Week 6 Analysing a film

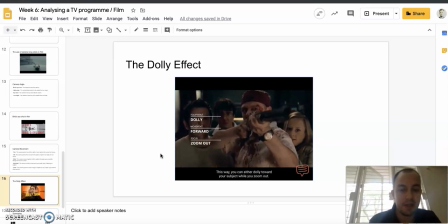12:25 And also, like it says here, it gives a sort of sense of a sort of warp in time, a sort of warp in dimension. It's a sort of eerie feeling.
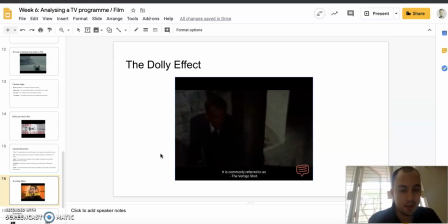12:36 It's sometimes called the vertigo effect. Okay.
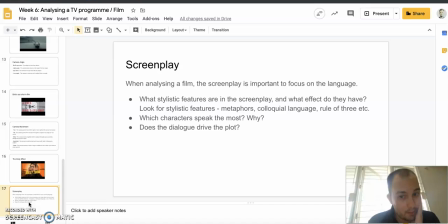12:40 And last but very importantly, screenplay, because when we analyze a film, we still should have some basis in language. So the screenplay is still important to focus on. So what stylistic features are in the screenplay? What effect do they have? Things like metaphors, colloquial language, the rule of three.
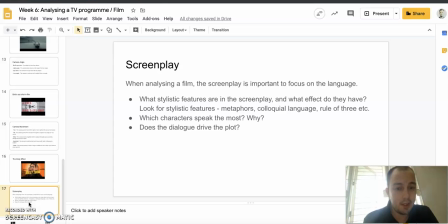13:00 Which characters speak the most and why? Does the dialogue drive the plot? Or is it actually the action, or is it the dialogue that drives the plot? And you'll see in some films the dialogue's very important.
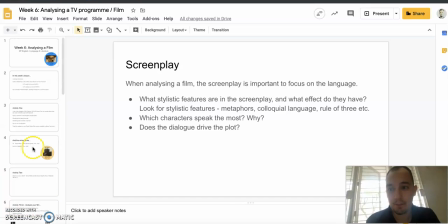13:12 In other films, especially some Hollywood films, dialogue's not really important. So as I said, this has been shared with you.
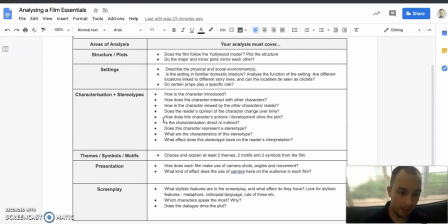13:20 These are the points you need to cover in your analysis, and it is completely up to you how you want to do this.
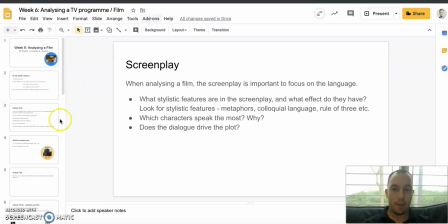13:26 Okay, so you have the freedom to explore it in any way you want, but it has to be done by Monday.
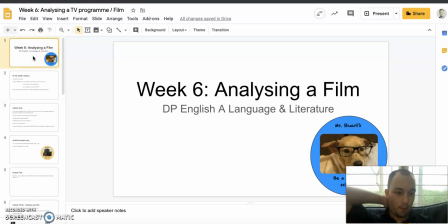13:33 Okay, so that is your week's task. I will be on Google Hangouts, available to answer any questions. Thank you and have a good week.